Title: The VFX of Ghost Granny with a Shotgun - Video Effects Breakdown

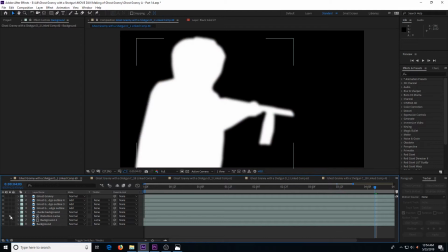So Ghost Granny had to be the altered footage where you had that clean plate in the background,
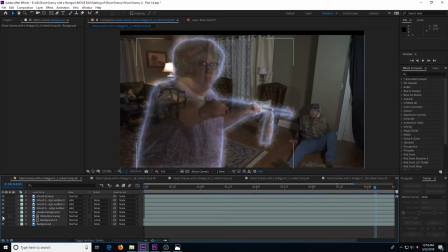but Mitch was the original footage that was shot with both actors on the scene, so he wouldn't be see-through.
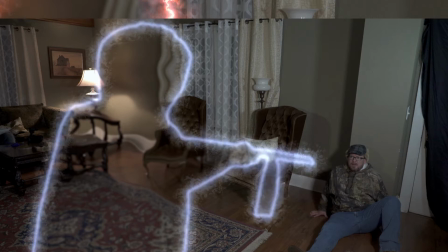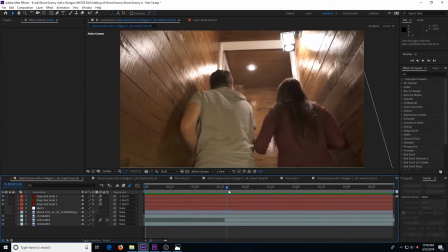This part was supposed to just be a little bit of humor as Josh and Jenna are running up the stairs
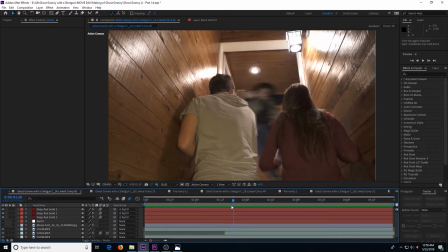and the Karina character gets blown away and goes flying down the hall in front of them,
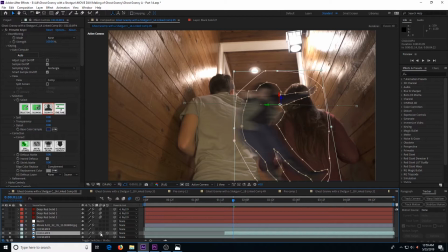and they turn around and run back. I had the Karina character lay on a green screen and flail around, but then it made more sense just to cut her out and use a still image and then add the motion blur. Then I just had to create a mask to make sure that Karina was covered up by Josh and Jenna as they ran up the stairs.
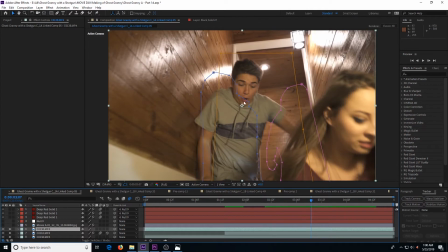And then there was another mistake. We forgot that Josh had already been shot at this point and did not have blood on his shirt.
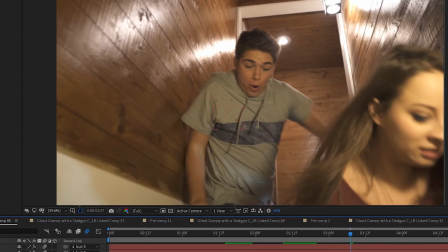So I added it digitally. It did not come out that great, but you're not really looking at it, so you don't really notice it.
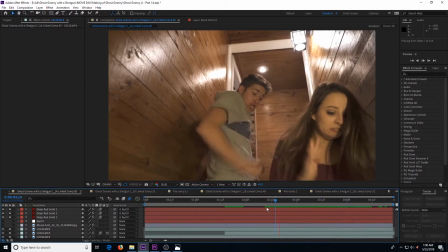If you really look at it, there's a lot of drift, but the problems with it don't really catch your eye when you just watch it.
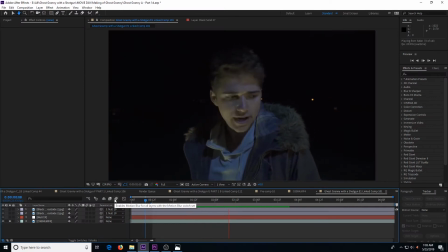If you look at the background in this, you'll see streetlights and even headlights from the highway that we were near. But since this house was supposed to be out in the middle of nowhere, I decided to go ahead and erase those lights. It was kind of time consuming. I had to track all of the lights and then cut out little pieces of black to paint over them.
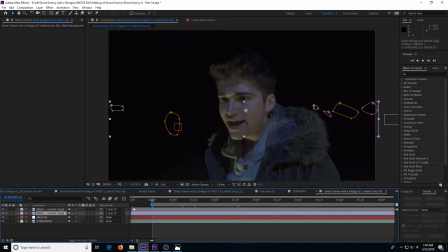It really did help though to make it feel like they were in a more desolate location.
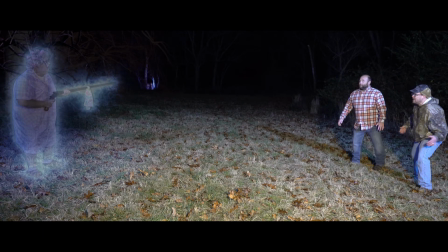This was another Ghost Granny shot, but this time it was outside.
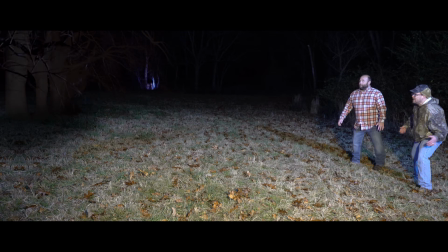And the background behind Granny was kind of boring, so I decided to add in a few more trees, some old dead trees.
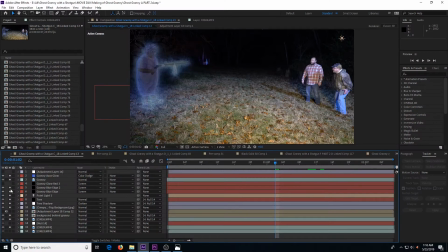Some of the trees were created from just an image, but the tree that was closest to Granny was actually a CG tree.
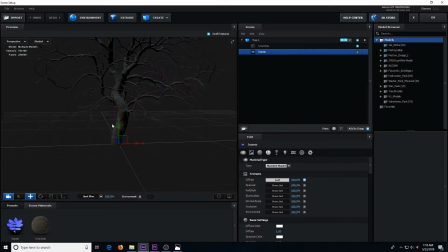I loaded the tree model into Element 3D in After Effects and then applied it into the scene where it kind of shows up behind Granny.
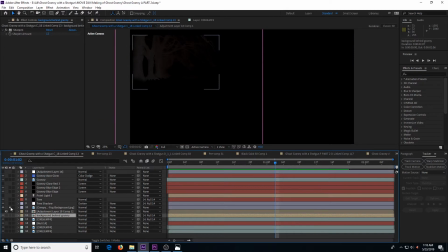The rest of the trees in the background were created from a photo.
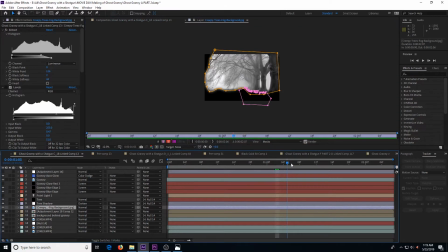It was just an image of some kind of creepy dead trees, and so I just sort of manipulated and worked with the image.
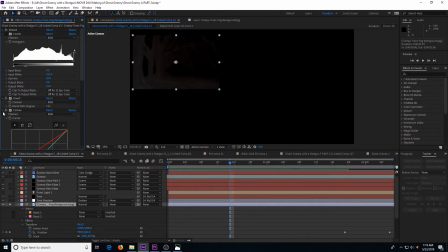I inverted it, made a negative of it, and then I just used the curves effect to try to make it match the scene better.
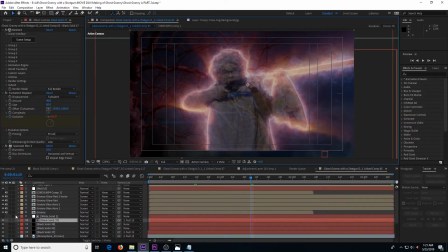And in this clip, I kind of did a similar thing where I added the tree behind Ghost Granny.
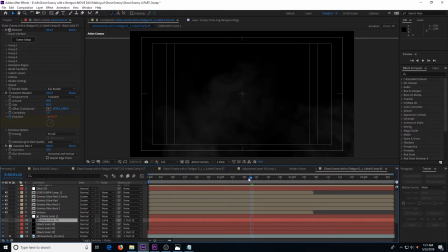I added a little bit of a fog effect on top just to kind of, make it seem a little more ominous. And then I used Element 3D again to import the digital tree model. And then I brought in some of the fog effect to just really give the whole clip some atmosphere.
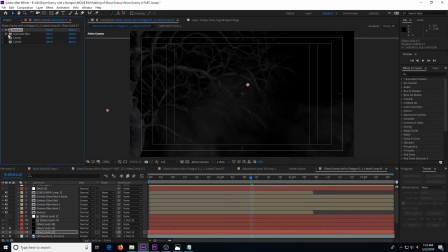I used a levels and curves effect to just kind of get the tree lit the way I wanted it. And then I added a Gaussian blur because I don't like for the model to be too sharp. If it's just got a little bit of a blur, it seems to just blend into the scene a little better.
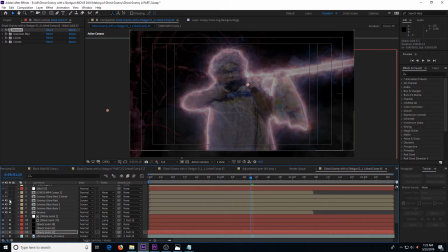Then I put Ghost Granny back in on top of everything, added her distorted transparency effect, and added all the glows, and everything looked pretty good.
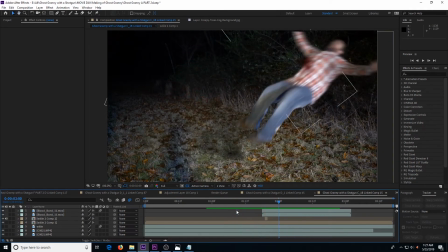This clip was pretty fun to do, where the Evan character gets blown away by Ghost Granny's shotgun.
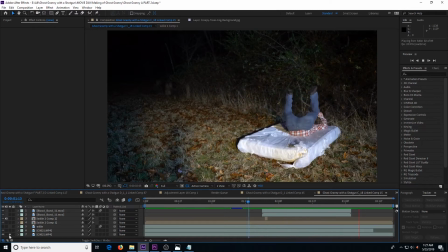The actor just jumps backwards onto a mattress, and then I cut him out using the masking tool,
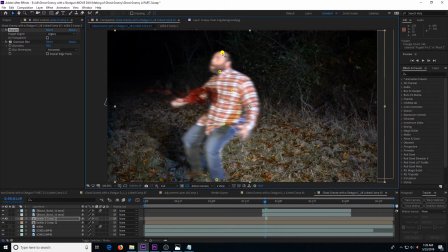and used the puppet tool to where I could have a little bit of control of how he moved, just to make it a little more exaggerated, a little more impact when the shotgun shells hit him.
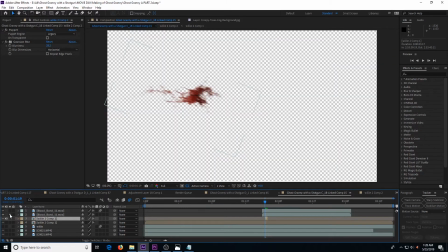Then I added a shadow and some blood, just sort of a splatter from the impact of the shotgun shells.
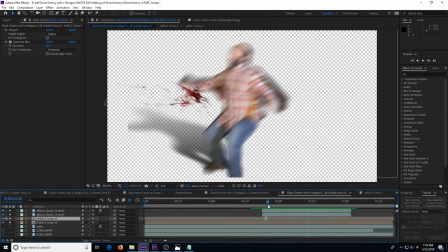I repositioned him to exaggerate how far back he flies when he gets shot.
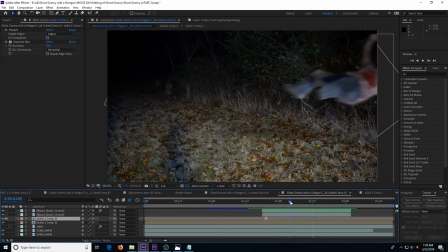It's further than he went when he just jumped back onto the mattress.
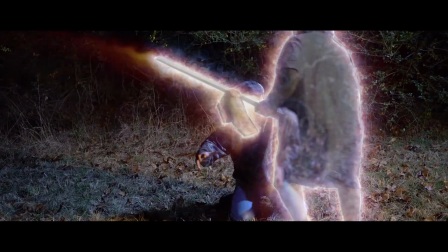In this shot, Ghost Granny walks in front of the other actor.
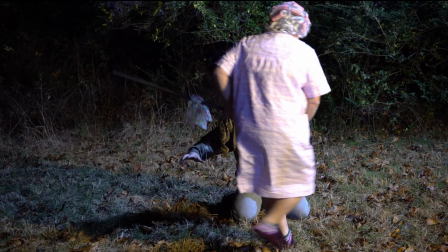In the raw footage, since both actors were on the screen, you cannot see the other actor because Granny's in front.